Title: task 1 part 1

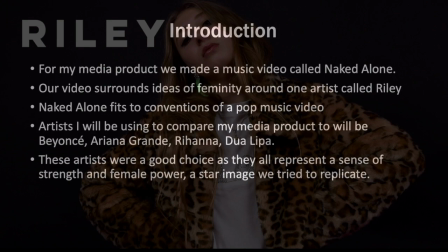14s
media product, we made a music video called Naked Alone in a group of 3. Our video surrounds ideas of femininity around one solo artist called Riley. Naked Alone fits the conventions of a pop music video.
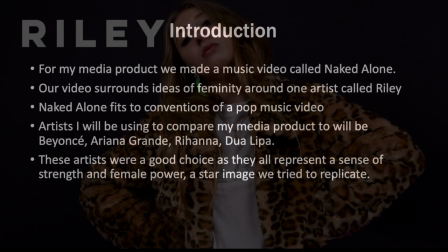29s
Artists I will be using to compare my media product to will be Beyoncé, Ariana Grande, Rihanna and Dua Lipa. These artists were a good choice as they all represent a sense of strength and female power, a star image we tried to replicate through our artist.
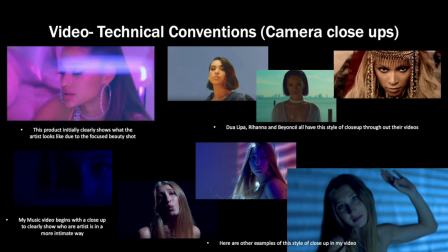49s
Looking at technical conventions to my video and other artists' music videos, many female pop videos begin with a close-up. For example, Ariana Grande's 7 Rings video. This establishing shot is really essential as it immediately engages the audience into the artist's image in a more personal and intimate way.
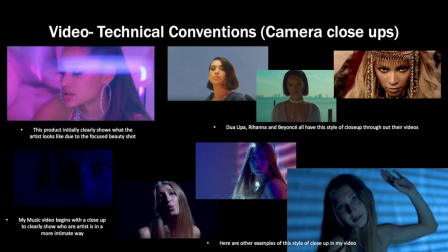69s
It clearly shows you her look with this clear focused beauty shot, giving a sense to the audience of what her star image is. The high use shot of eyes, hands and lips creates very seductive style to the video.
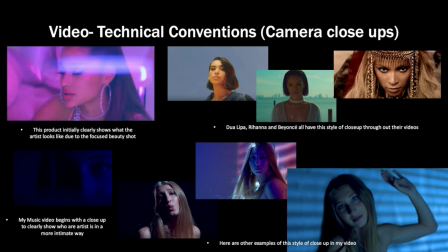85s
This confidence really inspires members of the target audience to embrace their sense of female power. Here are also some other examples of close-ups in my music video. We did this to show different styles our artist wears in terms of makeup.
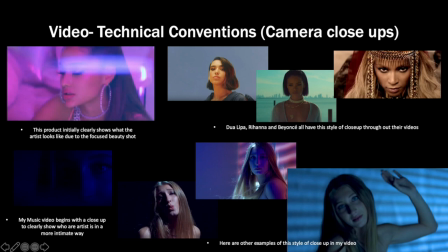101s
This emphasizes to the audience that she isn't a basic one-sided artist, that she embraces other sides to her personality. Other female solo artists such as Dua Lipa, Rihanna and Beyoncé also have this very seductive style of close-ups in several of their videos,
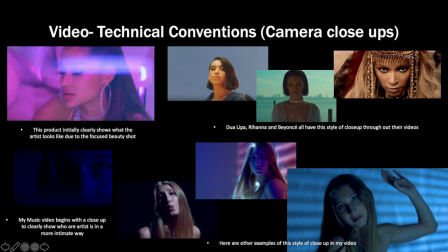120s
which creates an attraction with the audience.
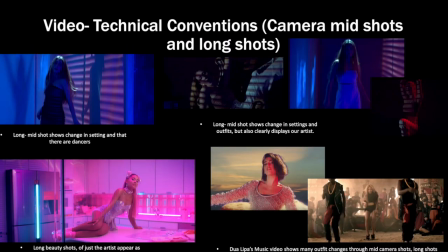126s
Use of mid-shots and long shots are really important use of camera shot in music videos, as it clearly establishes the setting and further characteristics of the artist. For example, the use of mid and long shots display different outfits that the artist is wearing,
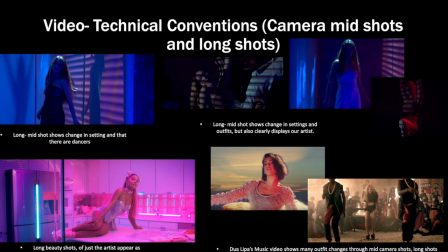143s
which shows her style and emphasises the fact our artist is quite on trend. These outfit changes are really similar to the outfit changes in Dua Lipa's One Kiss music video, which are also displayed through mid-shots.
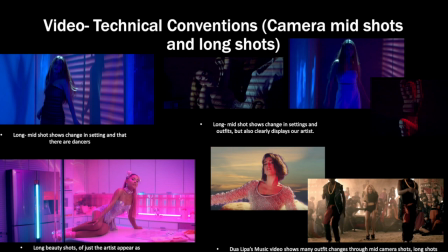156s
In this long shot, the setting is established and shows dancers, which is also seen in Beyoncé's Run the World music video. This is a typical convention of music videos within the pop genre, which our video clearly fits to.
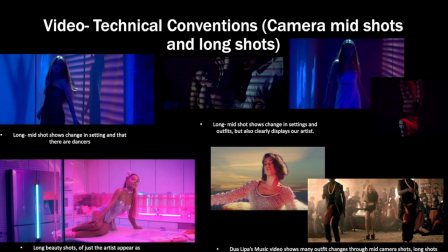174s
We also have many long shots which display more movement and positioning within the video, which only remains around our solo artist. Ariana Grande does this as well in her video, as this allows the audience to build an attraction to her and ensures she vividly stands out to create a sense of dominant power and star
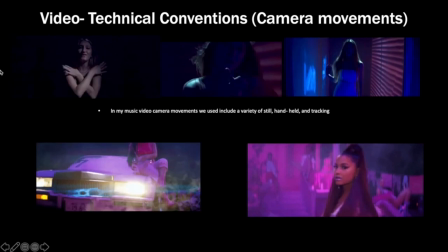194s
image. In my music video, we used a combination of camera movements. We used a lot of still shots. This was for the audience to take in the surroundings and view the change in scenery.
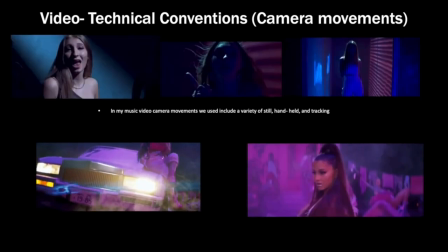209s
Another type of camera movement we used was handheld.
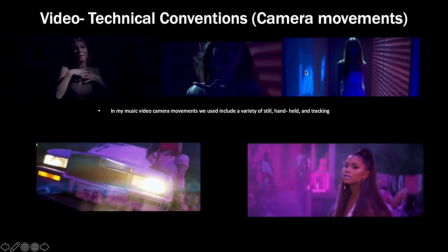212s
This downward motion in 50 frame allowed us to show a more seductive side to our artist.
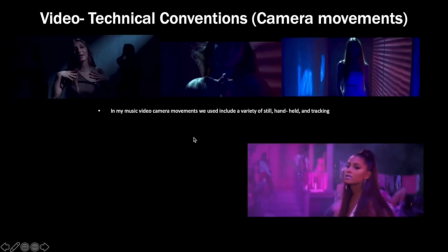220s
Finally, we used panning, as this allowed us to show more of the artist, the setting and her costume. Overall, these movements were used to gain attention of the audience and give them an understanding of her overall style.
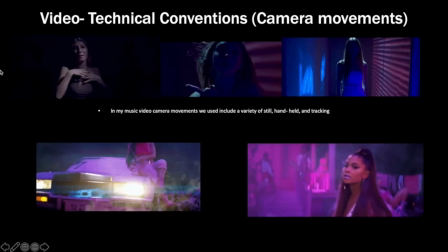235s
In Ariana Grande's music video, she used a lot of downward motions.
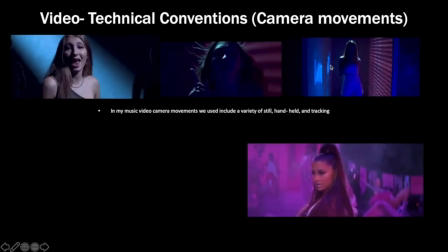240s
It creates a fast pace to the music video and seductive vibes. They also achieved this by a lot of panning and 50 frame footage.
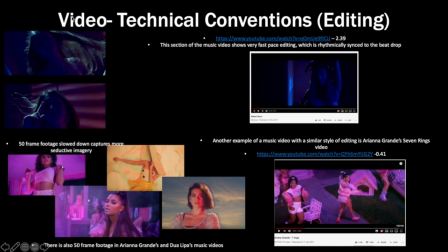249s
The edit was quite an important part of our video, which really allowed us to develop the conventions and original elements to our video. In the edit of our video, we used a lot of 50 frame footage.
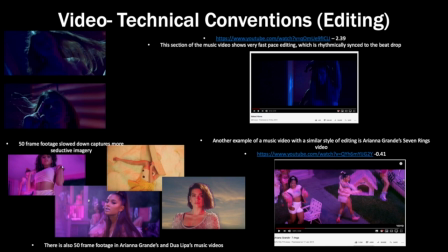262s
This footage really allowed us to capture the style of the artist and relate seductive parts to her personality, which make parts of the artist more desirable. This convention is also seen in lots of female solo artist videos to create ideas of desire to the viewer.
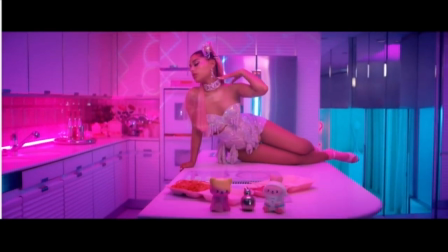278s
For example, Ariana Grande and Dua Lipa's videos clearly show this.
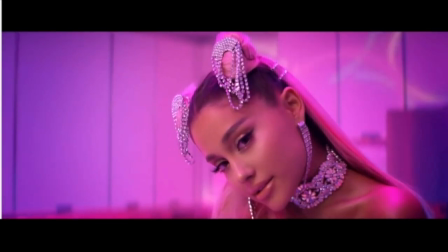283s
I have inserted a bit of footage from one of Ariana Grande's videos.
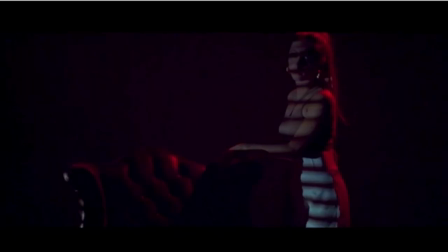289s
In my music video at the end, I made a very quick edited sequence which you can now see.
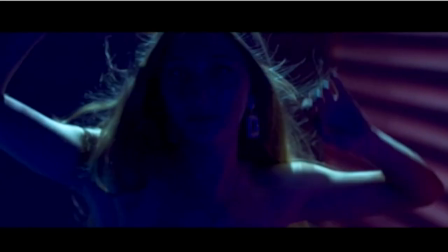294s
It's specifically synced with the beat drops in the song. The montage section also has slow motion 50 frame footage in it.
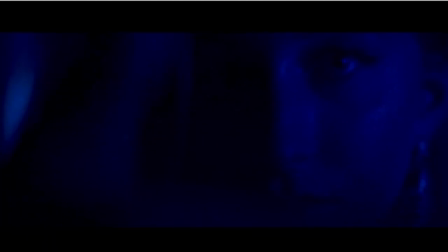303s
This fast paced section with also slow shots shows a very big variety of her styles and beauty shots with movement.
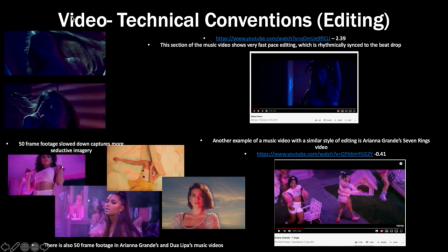310s
This variety clarifies her image with a punch, making her star image more memorable to the viewer overall. In addition, Ariana Grande's video is also very synced with the beat drops, with a variety of fast-paced shots, similar to my edited sequence.
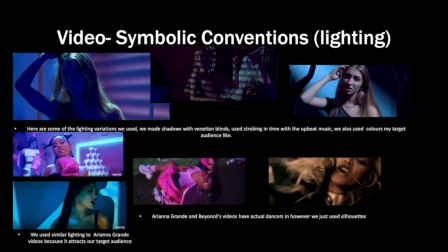331s
Styling of our music video allowed room for originality, but also helped us to fit to conventions our audience favour. In my video, we used a lot of darker style lighting, again allowing us to show a more mysterious side to our artist.
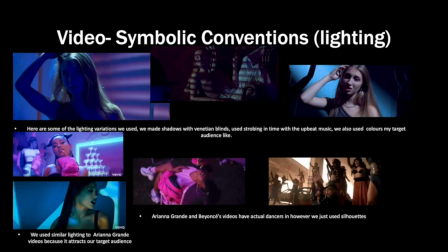345s
However, against these dark lights, we used a lot of bright colours, fitting to themes of desire in this song. For example, the use of the colour red is associated with desire and love. This variety in colour not only allowed the video to fit to conventions of a pop music video,
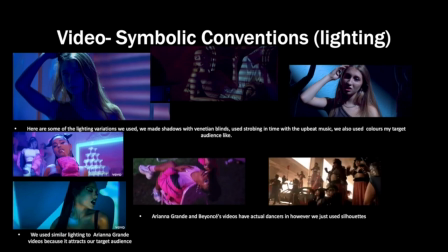361s
but are also colours favoured by our target audience, for example, the use of the colour pink. In addition, this use of colour allowed us to show parts of the artist's personality, for example, a fun element or a more seductive style.
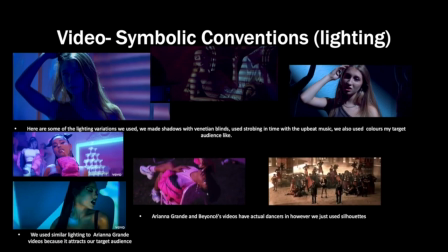376s
Ariana Grande's music video also uses a lot of pink colours, which really fits to her target audience of teenage girls. We used a lot of silhouette dancers to create our intentions of having a
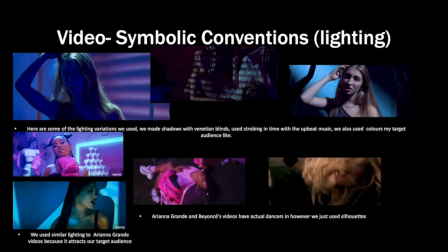390s
powerful video and creating a desire. So these silhouettes really showed a more seductive side. We only showed silhouettes of dancers as we wanted the focus to surround our artist.
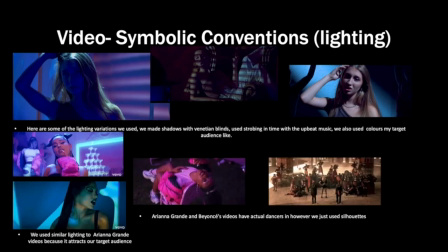405s
We wanted her to be the main focus to the audience so the audience could build a strong relationship with her. Beyonce's music video also included a lot of dancers. It's just because she looks. The use of dancers is quite exciting for the viewer and gives new elements engaging the video.
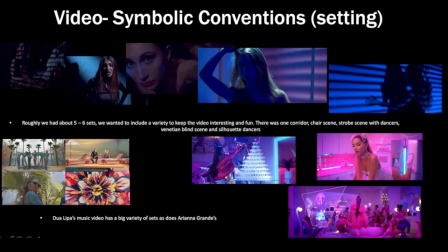422s
That's why we thought it was essential to use the silhouette dancers. In my music video, we used roughly about 5 to 6 sets. We wanted to include a variety to keep the video interesting and fun, as we noticed this in many music videos. There was one corridor chair scene.
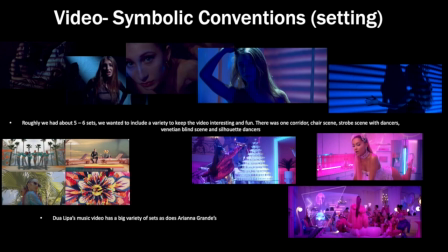440s
Then there was a scene with strobe lights with dancers, a scene with Venetian blinds, and a scene with just the silhouette dancers and the artist. We used the blind lighting a lot in our sets to show our artist in a more seductive way to the audience.
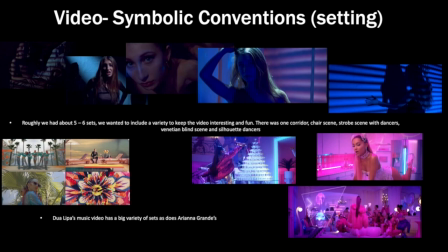457s
We also used water ripple shadows to fit to the frustrated elements of our song. We tried to make the sets to represent a sense of femininity,
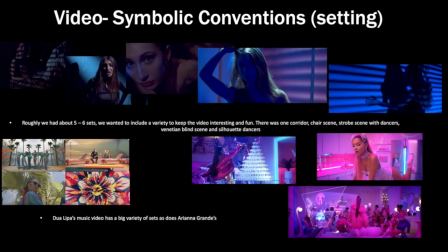470s
seductiveness, and a sense of standoffishness due to the use of dark lighting, giving a sense of mystery overall to the audience. In Ariana Grande and Dua Lipa's music video, there is a big variety of sets based around colour. Here are some examples.
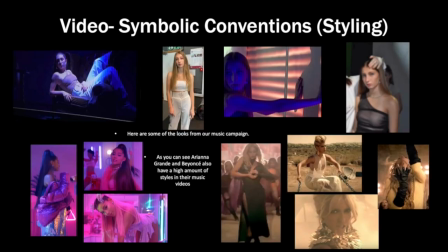487s
I styled our artist to have a variety of outfits as I really wanted to create the idea she is very stylish. A lot of artists are currently very stylish and their looks and style become quite iconic, which is something we really wanted to relay in our artist Riley.